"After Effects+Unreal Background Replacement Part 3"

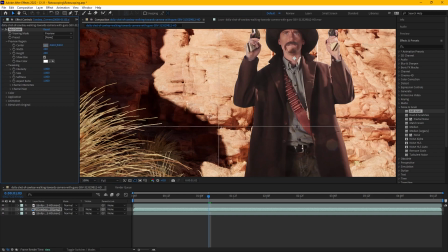[8:11]
So I'm going to move the preview to right here.
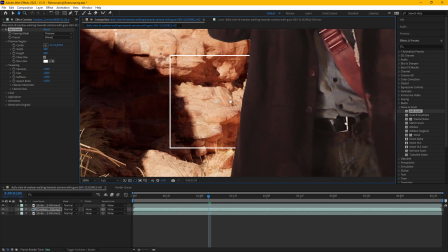[8:14]
And if you get real close and look in the box, you can see that there's a film grain effect being applied, especially in the darker areas of the shot. And then if I go back to my effects panel, I can adjust the width and height of that preview box. And also you can adjust the intensity of your grain, or the size,
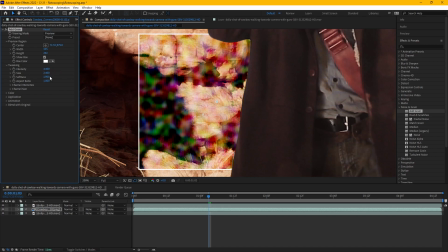[8:34]
or the softness, or the aspect ratio. You wouldn't want to do anything crazy with those values, however, as you want your grain to blend in as much as possible. And then we can go down here to channel intensities to adjust the red, green, and blue intensities within your grain.
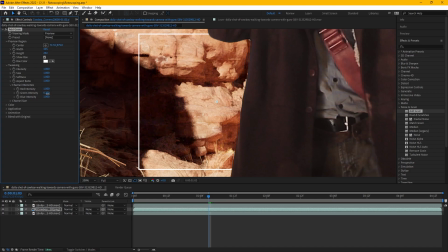[8:50]
You'll find with film grain that there's usually a slight color bias to the grain. So if you have a really keen eye, you can adjust your artificial grain to match the colors of your real film grain.
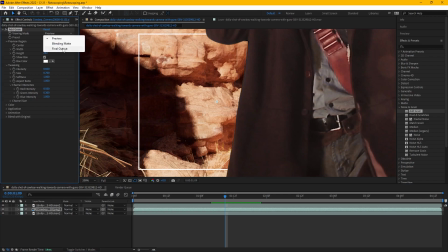[9:04]
Once you're done with the preview box and you're ready to see it on the whole layer, go up here to viewing mode and select final output, and that will display the grain on your entire layer.
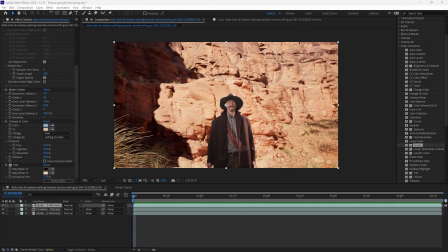[9:13]
Moving back into color correction, next I'm going to apply a levels effect to my actor layer.
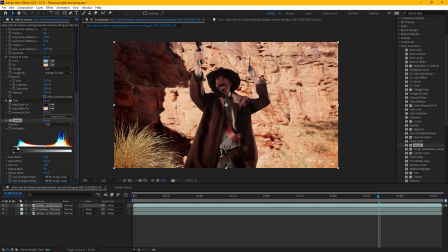[9:19]
And what I can do with this slider here is I can use it to make my darks darker and my lights lighter, thereby increasing the contrast of my actor so that he stands out a bit more against the background.
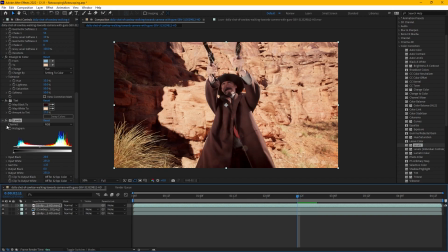[9:31]
This is especially useful since after doing all this color correcting, now he's starting to blend in because he is borrowing some of the same colors as that background.
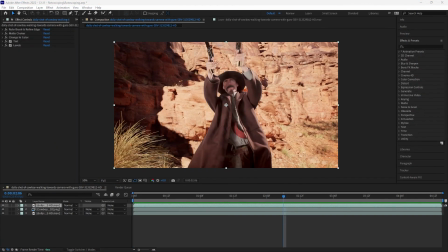[9:41]
For my next effect, I'm going to need to make an adjustment layer. To do that, I'm going to right click on the right side of my timeline.
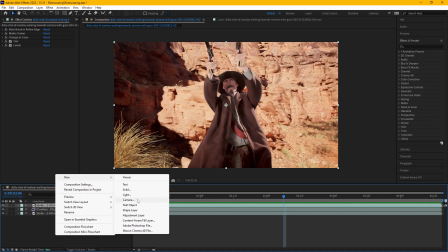[9:47]
I'm going to go to New, Adjustment Layer.
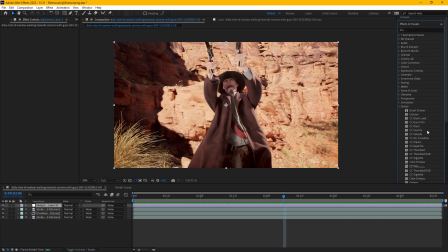[9:50]
And then going back over to Effects, I'm going to go under Stylize, and I'm going to find Vignette and drag it onto my adjustment layer.
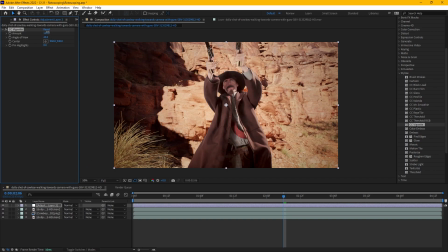[9:57]
And all that does is create a dark vignette around my frame, which feels a bit like an older film.
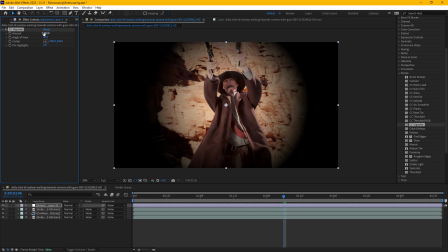[10:05]
This effect is totally a stylistic choice, but I think it's fun.
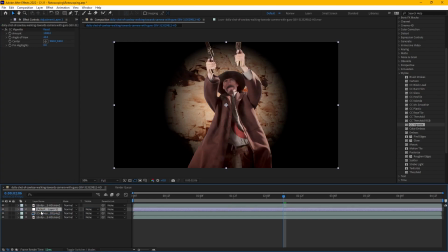[10:09]
Now, if I were to move this adjustment layer below my actor layer, then the actor will appear in front of the vignette.
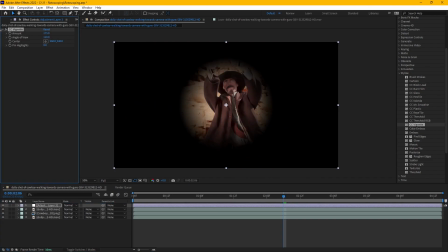[10:15]
So the adjustment layer affects all of the layers below it.
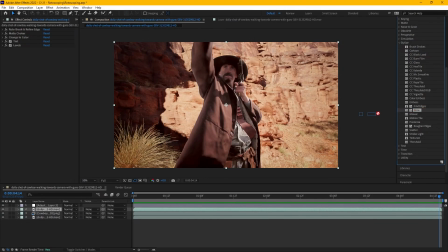[10:21]
And then the last thing I'll do is I will add a glow effect to my actor layer. However, my intent is not to make it look like he's glowing. Instead, I will use this to darken the edges around him just a little bit so that he pops from the background just slightly.
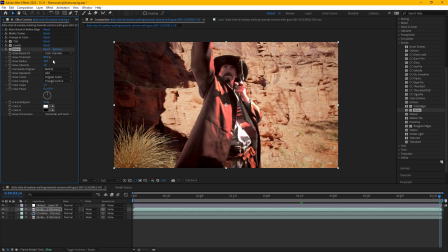[10:37]
So first I'm going to change glow based on from color channels to alpha channel so that the glow is coming off of the edges of him rather than intensifying based on where the brightest color is. Next, I'm going to go down to color A. I'm going to select a dark part of my background.
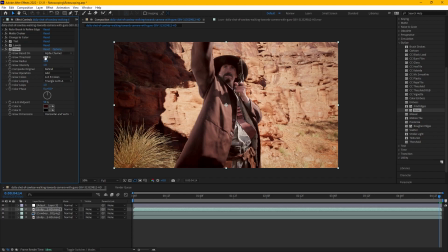[10:53]
And then I'm going to go up to glow threshold and glow radius and turn both of those up. And then under composite original, I believe I will turn that to on top, just so it feels like the effect is blending a bit better with the actor. And from here, I'm just going to keep playing with glow threshold, radius,
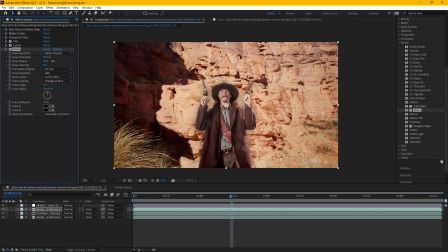[11:10]
and intensity until I get a look that feels subtle, but just noticeable enough to make my actor pop. You may find with using this glow effect, though, is that it will make certain errors in your rotoscoping really stand out.
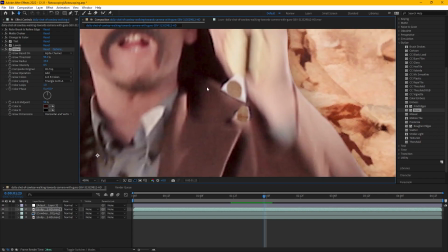[11:24]
So, for example, here's a couple frames right here where there is still plenty of background left over.
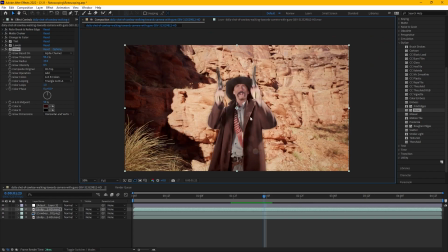[11:29]
So I'll have to go back and fix these in the rotoscoping.
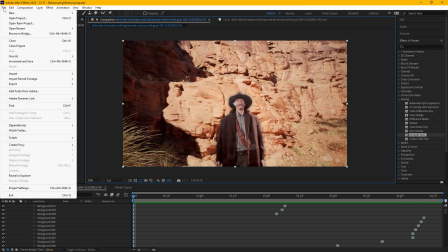[11:32]
Once you're happy with how your shots came out, go ahead and go to File, Export, Add to Adobe Media Encoder queue.
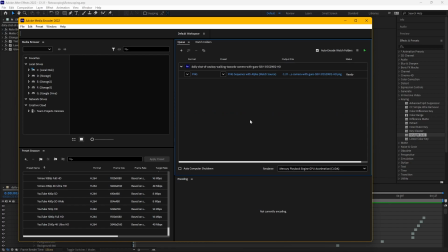[11:40]
Then once you're in Adobe Media Encoder, go ahead and drag one of these prefabs into your prefab column. I'm going to go ahead and use the YouTube 1080p one. And then click over here to give your project a destination and a name.
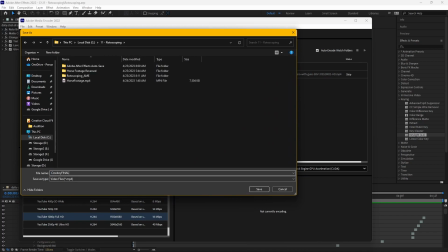[11:55]
I'm going to call mine Cowboy Final. And then once you're ready, go ahead and hit the green arrow to start rendering.
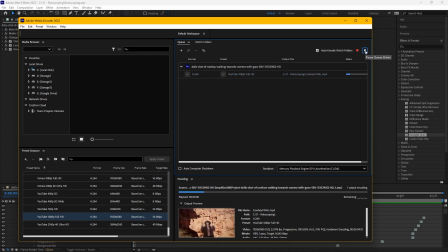[12:03]
And it's a short clip, so it'll only take a second. And there you have it.
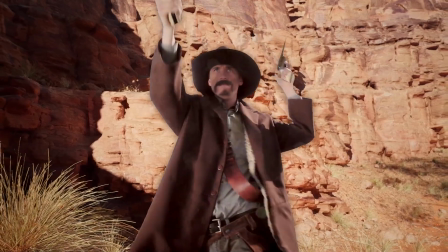[12:07]
There's our final composited shot. The effects I've shown here are not the only way to composite a shot like this.
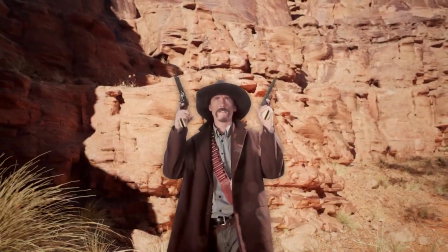[12:13]
These are just some examples to get you started. Feel free to experiment on your own from here, as there's a lot to discover in After Effects.